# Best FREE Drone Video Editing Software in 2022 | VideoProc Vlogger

taken beautiful shots today. Such a beautiful day. Crisp, clean air quality. And I'm so happy. So now I got some really good drone shots. I'm gonna take you guys 7 steps to make this drone shot way better.
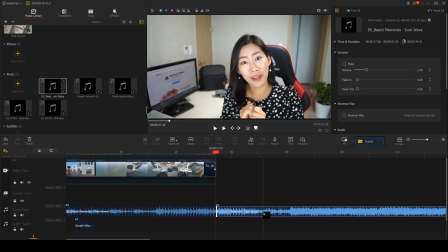41s
So right now I'm inside VideoProc Vlogger video software where you can edit all your drone footage with very intuitive, super easy to use menu. So you can download it in the website with the link down below for free.
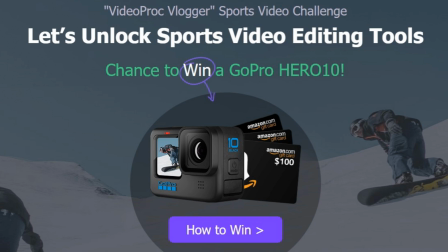56s
And also there is a chance for you guys to win GoPro Hero 10. So do make sure to check out the link down below. And thank you VideoProc Vlogger for sponsoring this video. So the first thing that you want to do is to prepare the videos.
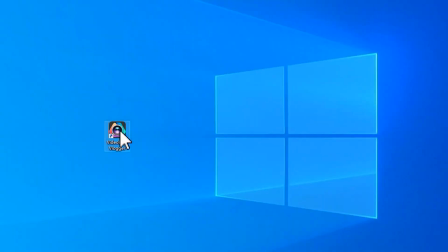70s
So first launch the video program and then voila, you can now create a new project.
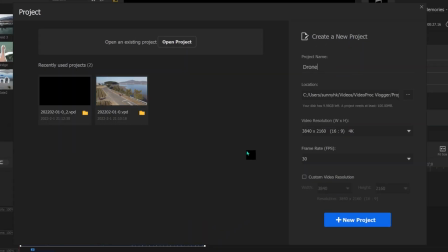76s
I already have a few projects already, but I'm gonna create a new one with you guys. And it's gonna be 4K video because I like using 4K footage from my DJI drone.
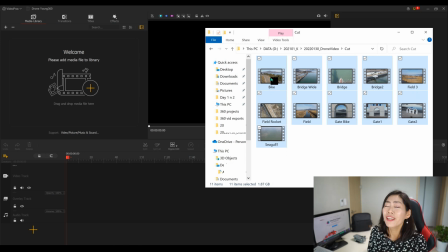87s
Here I have really short clips. I like to keep them short and sweet so that it's so much easier to handle the video editing process.
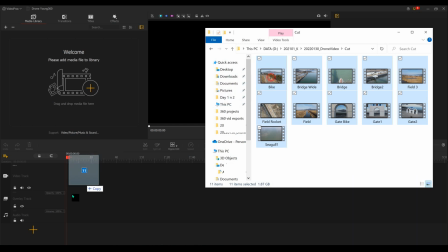96s
So drop them and line them up.
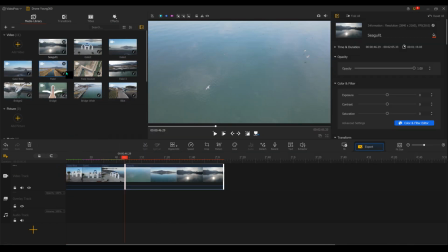99s
And this video footage is a little long, so I'm gonna actually cut out any parts that I consider not very dynamic.
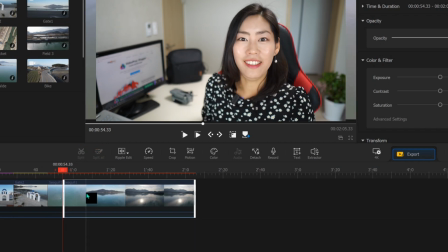107s
So here there is a split, so you can split and then delete any footage that you don't need for your editing process. So now I pretty much cut everything into the pieces that I want. So what I'm gonna do is add music, because music is super duper important and that will help you cut down the video clip even more to the rhythm of the music. So where I usually get the music is from epidemicsound.com. They do have a variety of music that fits any kind of occasion.
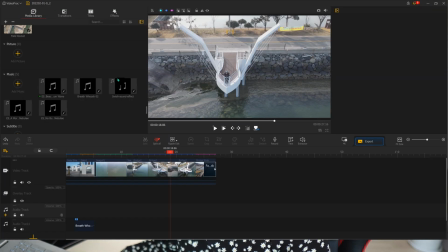138s
So I've already selected it, which is called Beach Memories. Once dropped into the software, it's already in the media library.
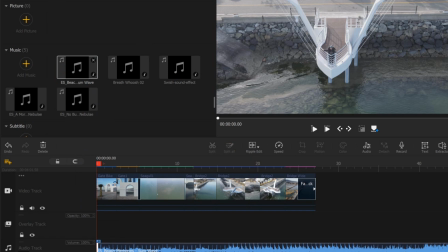145s
So very easy to use. All you need to do is just drag and put it in the music part.
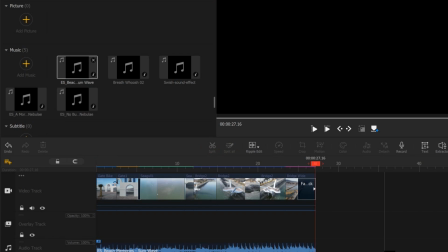151s
And of course, I don't need the entire music, so I'm just gonna split it up.
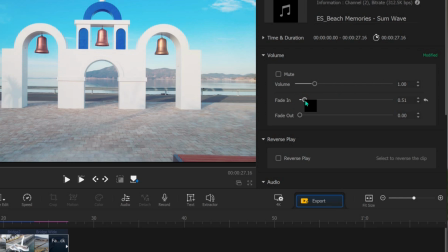155s
But what you can do here is you can actually fade in, which makes it sound a lot more natural. And then also fade out as well, because I have the fade out motion here already. So that fade out sounds super natural and it goes very well with the video footage. And one tip for drone footage, because you wanna use a variety of shots. One battery I usually fly actually twice, and you can get so many different angles of shots. So what you want to do is actually choose the music that has stronger beat so that you can actually cut it in a more exciting way,
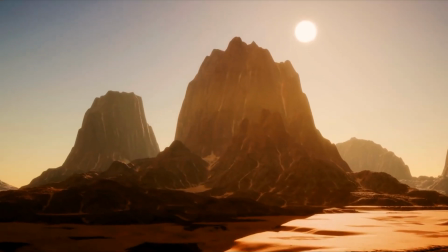195s
just like an example shown here as well.
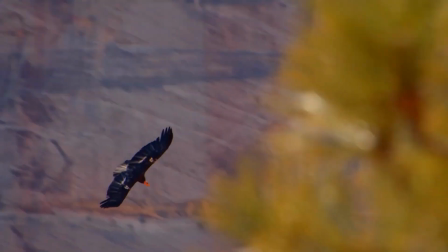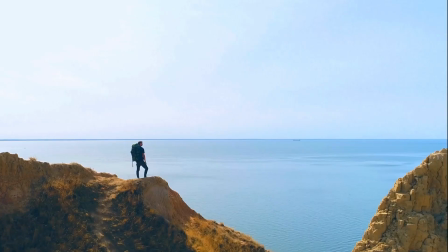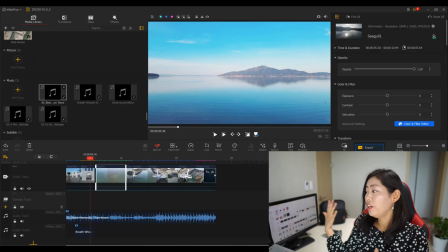208s
So the next is color grading, and here you actually see beautiful blue sky. I like to sort of punch the color in this particular video. And once I've done that in first clip,
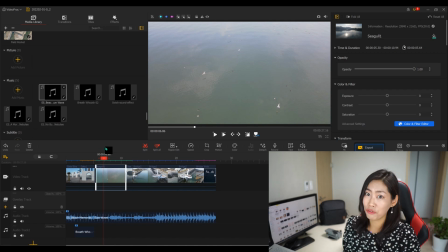220s
and then I go to the next clip where I actually flew the drone over the seagulls or some other winter birds, I'm not sure.
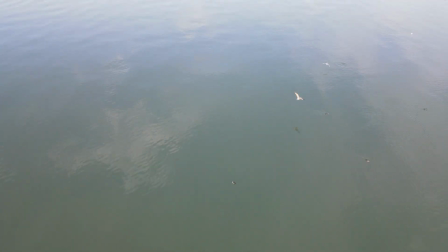228s
But they looked really beautiful. However, the color, because the drone was actually facing downwards, color was completely different from what I actually saw from sort of forward view.
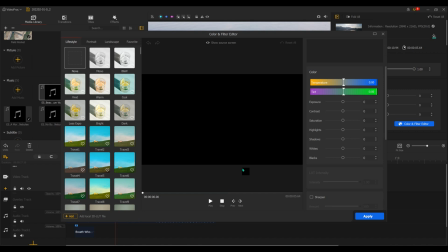238s
So what I did was actually just go into the color menu and then try out different colors.
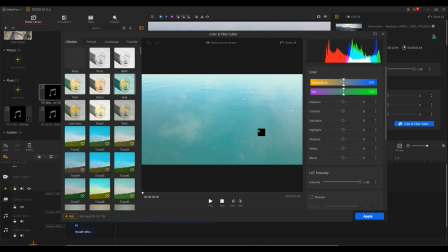245s
And actually the cool seemed to have gone very, very well with the previous clip.
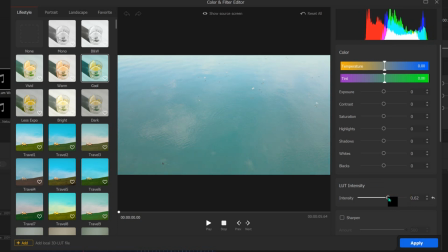251s
But intensity, it might be a little bit strong, so you can actually lower it down here, easy peasy, to maybe, you know, 60%. So now let's look at another example of our color grading. It is very simple in this VideoProc software.
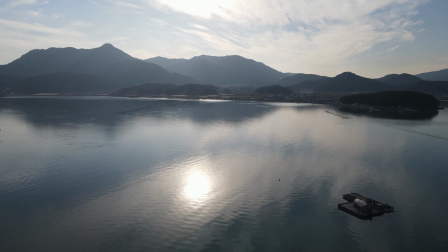265s
So this is a video clip of the landscape that I was in. It was vast, it was beautiful.
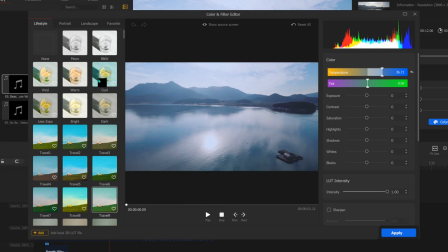270s
However, the color looked completely different from the other clips.